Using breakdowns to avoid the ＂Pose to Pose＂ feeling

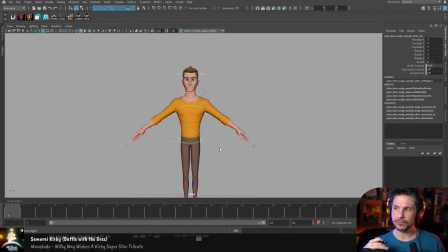0:00 essentially the thing that we're trying to avoid here when we are trying to push the lead and follow of a pose is the idea. How do I want to put this? We're trying to avoid the pose to pose feeling. So let me actually go full screen here and kind of show this uh, visually, and then we'll go into Maya. So when we're keying, we might have a pose here, and then we might have a pose here. Now, if we have those two poses there, we'll have a character, if we just spline it, that goes like this. Everything is moving all together. That's boring. That's not interesting to look at. So what we want to do is we want to break down that action. Now, the way we do that is lead and follow. So for example, I'm starting here. I might lead with my head. And I start turning the head first, then my body. Now my head reaches the end and my body follows through. So if I go at speed here, instead of doing this, we're going like that. My head led the action and then stopped. Simple when we see it, like it is basic movement.
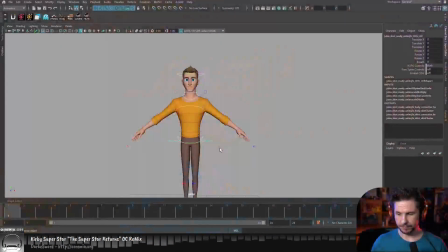1:15 But how do we work that in our animation? So let's do this here.
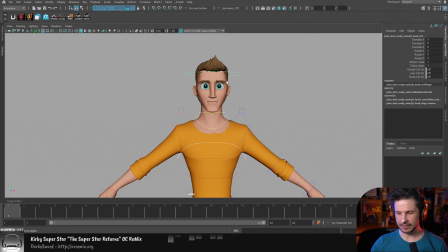1:22 I'm going to focus only on the IK control and IK, or the head control here, just to make this a little bit easier. And let's just bring those arms down so they don't get in the way. Actually, I'll just key the whole thing here and we'll see what we get.
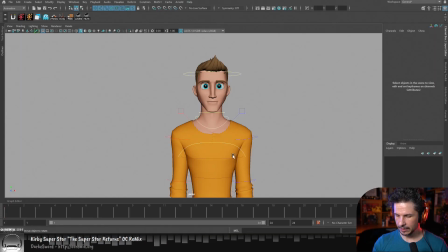1:40 Okay, so we're going to have our character start here. Maybe get a little bit of a 3/4 angle there.
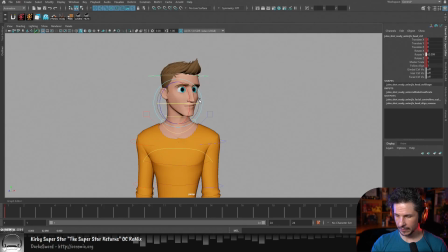1:47 And then they're going to turn their body and their head and kind of look up here. And let's get a little bit of an arc right through there. And maybe we'll drop the shoulders down. So essentially we're going from here to here. Very basic animation.
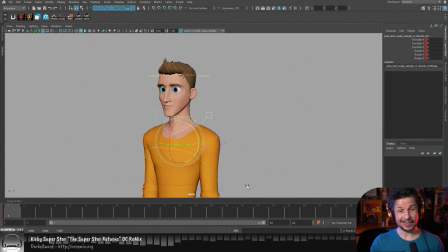2:08 So we're getting that motion. But like I said, if we just play through it, we're going to get this. Doesn't look really good. It's just very basic, straight, one pose into the next. Very boring. So how do we push the lead and follow?
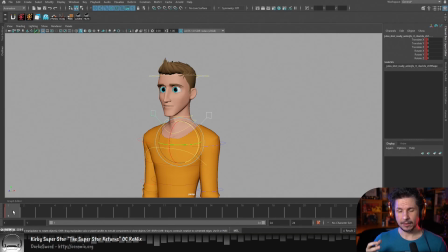2:28 Well, this is where breakdowns come in. And breakdowns, for anyone who doesn't know, is a key. It is still a key, but it's a special key. It's a key that describes how things are moving. Essentially, we're using breakdowns as a way of telling the computer, the drawing essentially,
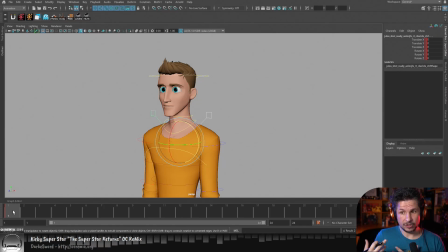2:48 what should lead, what should follow, what's happening in a movement. So, for example, I want the head to lead here. Well, let's just take a key here. I'm going to put a key here on frame 6, just randomly.
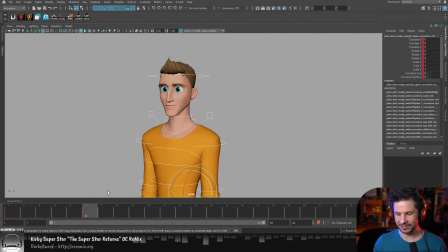3:04 There's no real reason for that, just for the sake of it. And if I just take everything, set a key, you're going to see everything keeps moving. Everything just slides still. Because I haven't done anything.
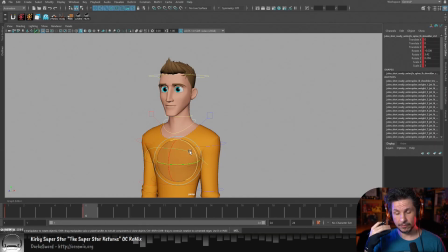3:18 I just put a key in there. So to make this lead and follow, well, I could push the head forward here. So now you can see that the head is starting to move faster. So that's already pushing that lead of the head.
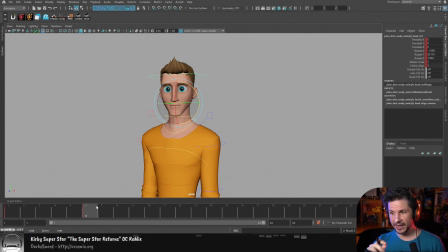3:34 But more so, and this is what really helps break up your pose to pose feeling, is that the body doesn't have to move yet. I can keep that body still, or maybe have a micro motion in there.
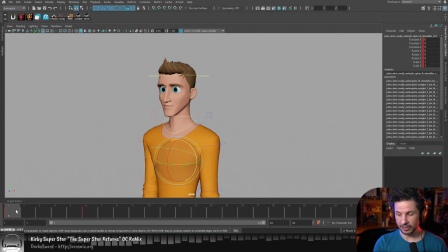3:48 So what I'm going to do is just copy the pose from earlier on here. And now you can see that the head starts to lead. And maybe I'll just add a tiny little bit of motion to the body, just a little bit of sympathetic motion in there. And the shoulders, I'm not going to have them move at all yet. So I'm just copying from frame 1, putting it onto frame 6.